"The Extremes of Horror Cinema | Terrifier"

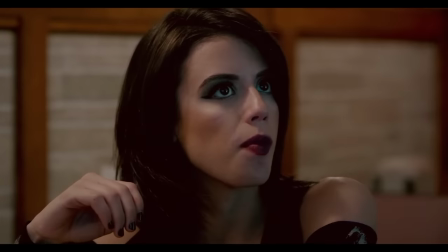734s
I ended up doing this little retch down the microphone as I was watching, which got me laughed at throughout the movie by my brother, and it's the bit with all the poo.
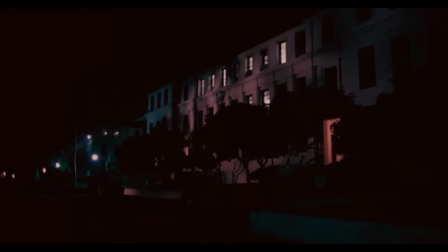743s
That made you retch? I'm really bad with shit, Alex. You got a glass stomach, pal.
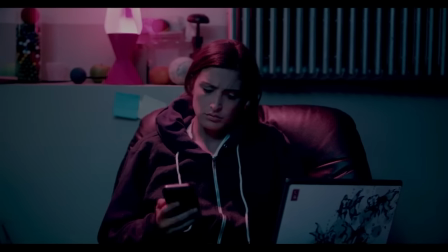749s
My face has gone bright red. I really hate poo.
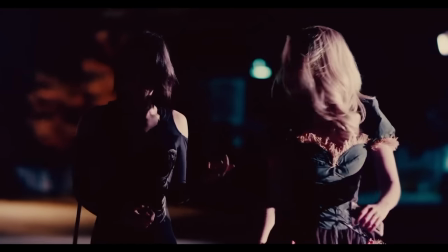754s
When Tara and Dawn return to Dawn's car to find the tyres flat, surprise, surprise, they call our third protagonist of the movie, Tara's sister Vicky.
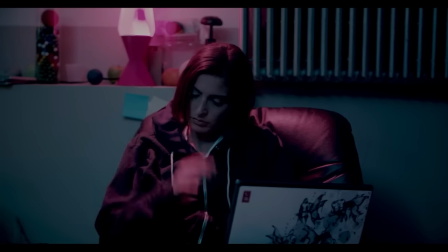761s
I really didn't care for Vicky, but we'll get to that.
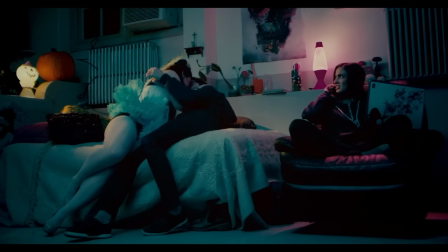764s
Although she is introduced to us in a scene where two people walk into her room and just start boning on her bed, which is ludicrous, I'll give the movie that.
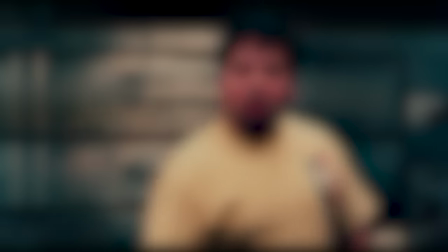771s
The gentleman at the pizza shop gets brutally murdered, one of them is refashioned into a literal jack-o'-lantern, and the other gets de-handed and stabbed in the face quite a lot.
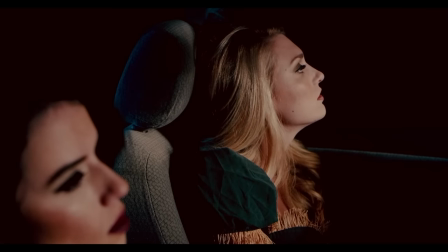779s
Circle of life though, isn't it? Despite Dawn's drunkenness, she was probably my favourite character in this film.
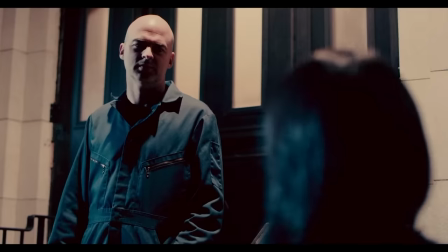784s
She's a little obnoxious when she's drunk, but not too obnoxious. More just silly, a little polarising, but assertive.
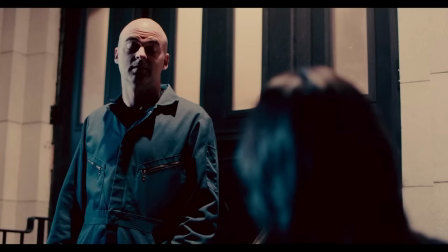790s
When Tara asks a janitor for a nearby building if she can use their toilet, and he responds like, probably not, sorry.
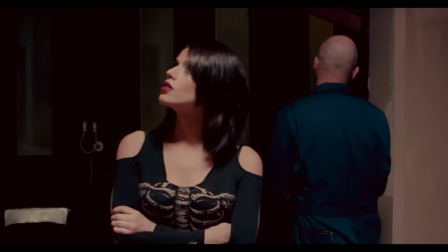797s
Dawn shouts at him from the car to just let her piss, and it kind of took me out. You know, what a woman's woman.
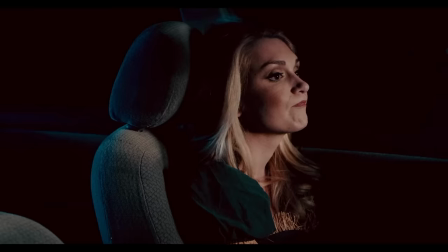802s
We love natural-born cheerleaders. Go on, Dawn. The janitor takes Tara to this toilet, and it's absolutely fucking filthy.
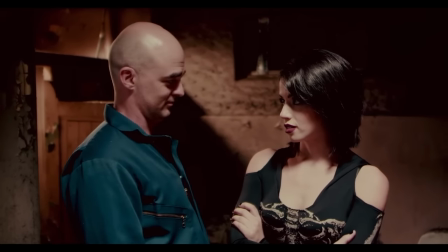807s
Like, isn't this your job to clean, sir? Can you not even run a mop over these tiles?
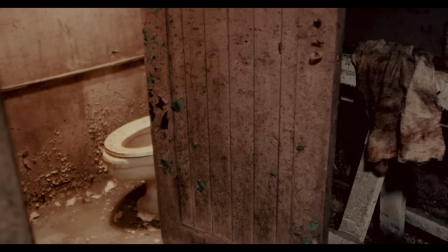812s
This is your craft. You should be ashamed. Maybe this is why he was initially hesitant to let Tara in.
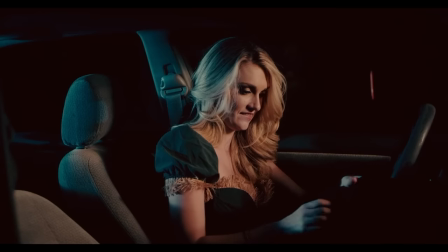817s
Look at the fucking state of it. This film hasn't seen a wipe down since 1921. In the meantime, Dawn is sitting in the car, listening to a breaking news story at, like, 3 a.m.
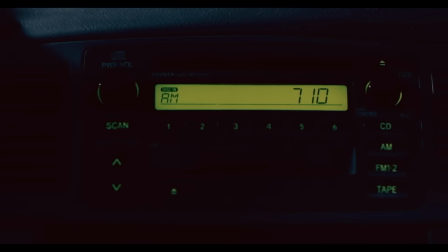826s
The report describes the two workers at the pizza place having been brutally murdered, the key suspect being a man dressed like a clown.
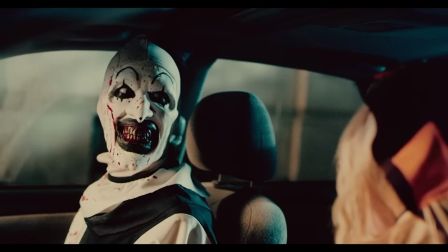832s
And she's like, oh shit. And we're like, Dawn, we told you this was gonna happen. And there he is, Art is in the car, in a tense moment we know is gonna be a jump scare. Not a bad jump scare, just a basic jump scare. We can do better than this, Terrifier. Let's try to up the ante a little bit next time.
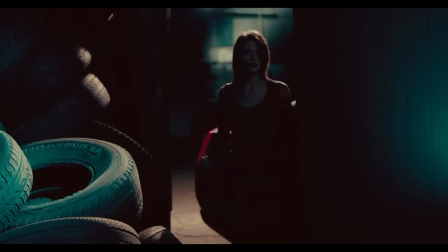846s
And then we cut away. But don't worry guys, Dawn is probably fine. Tara runs into a strange older woman in the hallway of the complex that's listed on IMDb as Cat Lady.
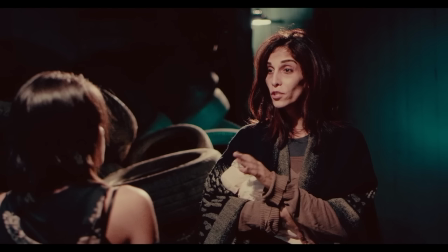855s
Despite owning no cats, that's a bit rude. She coexists with the stray cats of the building, but she doesn't seem to own any herself. You may as well just call her decrepit spinster whose loins have dried up if we're on this route, but I guess that would be too long for the credits.
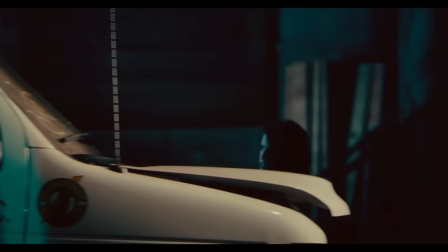868s
In the next scene, I could only laugh at myself. Tara walks out to see Art standing there.
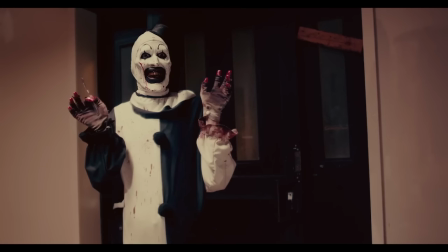872s
He just stands frozen in a pouncing pose for a very long time before jumping at her with a noise spike, and I have to say, I'm ashamed to admit it, but it got me.
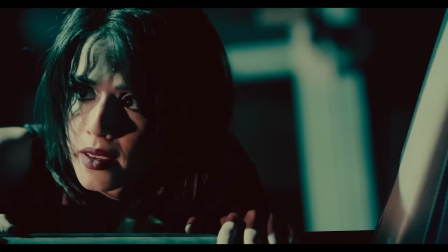880s
I did jump. Consider the ante upped.
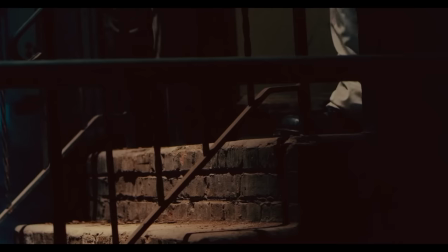882s
I'm such a sucker for noise spikes, this got me really bad. This leads to a fun chase around the indoor garage that was honestly very tense.
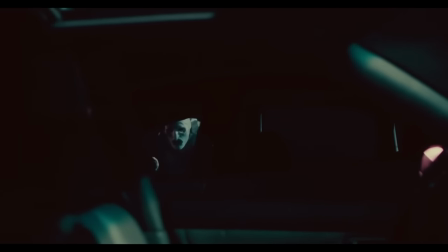889s
I struggled to watch it. The difficulty as the audience of engaging with a scene like this is that the shots chosen are framed in a really, really inefficient way.
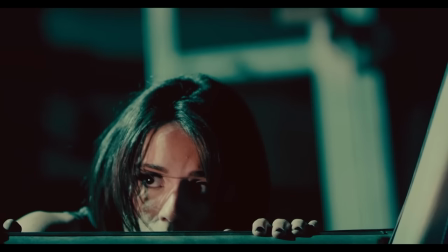896s
And this is obviously intentional.
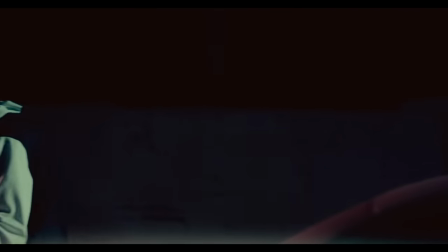898s
Most of what we see while watching this scene are shots of Tara or shots of Art, making it almost impossible to understand the spatial situation in the garage.
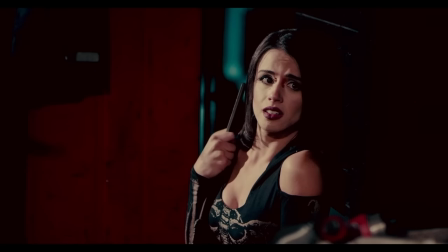906s
How close is he to her? What are her options? Where can she run? Can he see her at all?
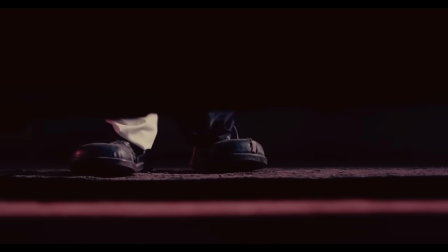911s
The way this scene is constantly framed keeps us from understanding anything useful whatsoever about the chase,
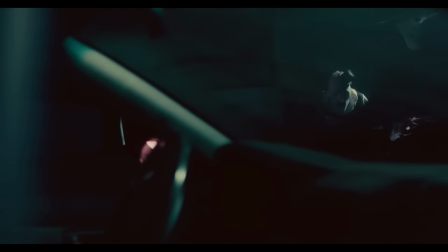915s
meaning that we are left in the hands of Tara, who is about to prove herself to be woefully incapable.
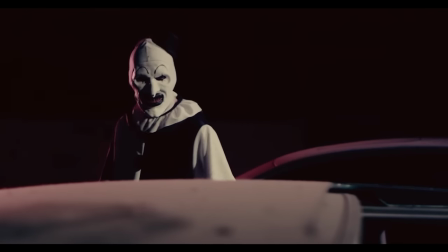920s
Being reliant on our main character to understand exactly what is going on and how creates an unstable feeling of anxiety that makes scenes like this unbearable,
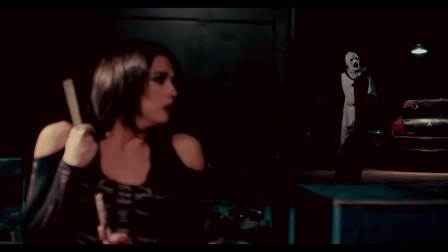928s
a feeling that often works its way into anger.
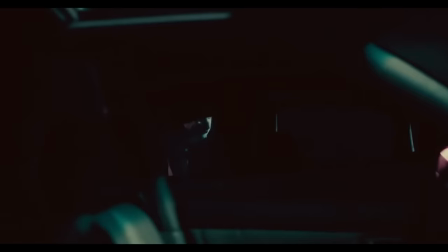930s
This is when you get the, "Oh my god, just run!" exclamations, because it's the only way you feel that you can regain any control over the situation you're watching.
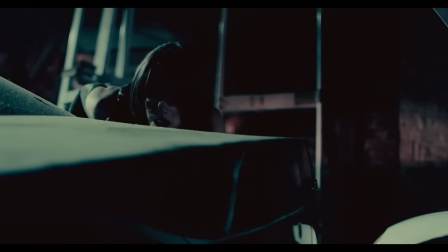938s
I really appreciate the subtle way this scene was directed and filmed. I think it's easy to miss since camera shots can often feel so coincidental,
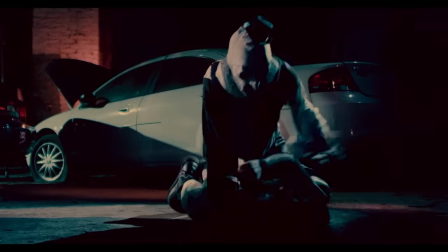945s
but everything here felt intentional in such a way as to cultivate feelings of claustrophobia and stress, and it works.
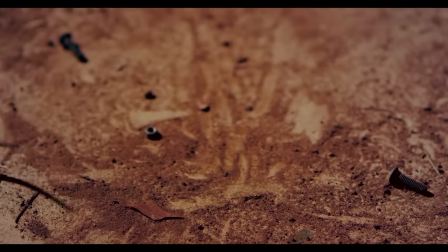950s
Tara manages to fight Art off and loses him in the scuffle, for the better and the worse, since she's now not about to be horribly murdered, but she also has no idea where he is,
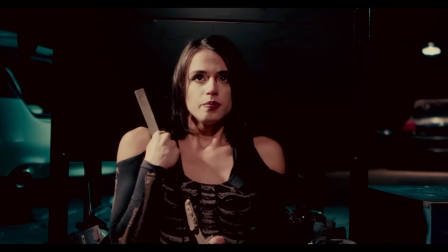959s
and that's not good at all, especially since Tara, who has been a reasonably reasonable protagonist so far,
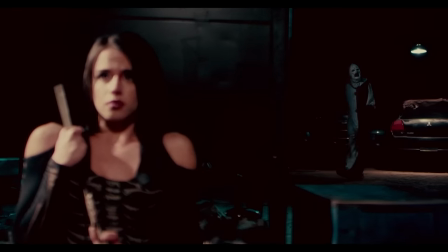964s
is about to fall foul of protagonist brain rot, a terminal condition that inflicts many horror movie protagonists,
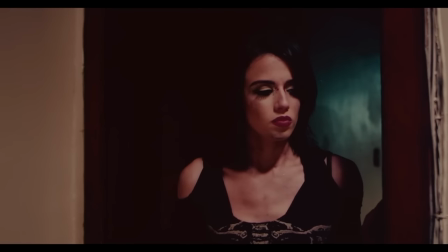969s
affecting reasoning and logic skills first. Tara gets to the foyer of the apartment building to see the doors chained closed, but the chain is still swinging very hard,
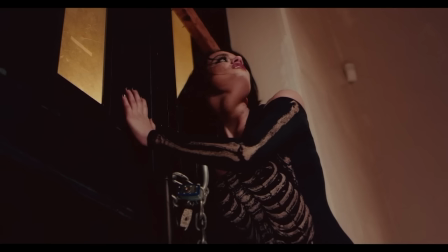977s
implying that Art has only just fastened the chains, like within the last 60 seconds.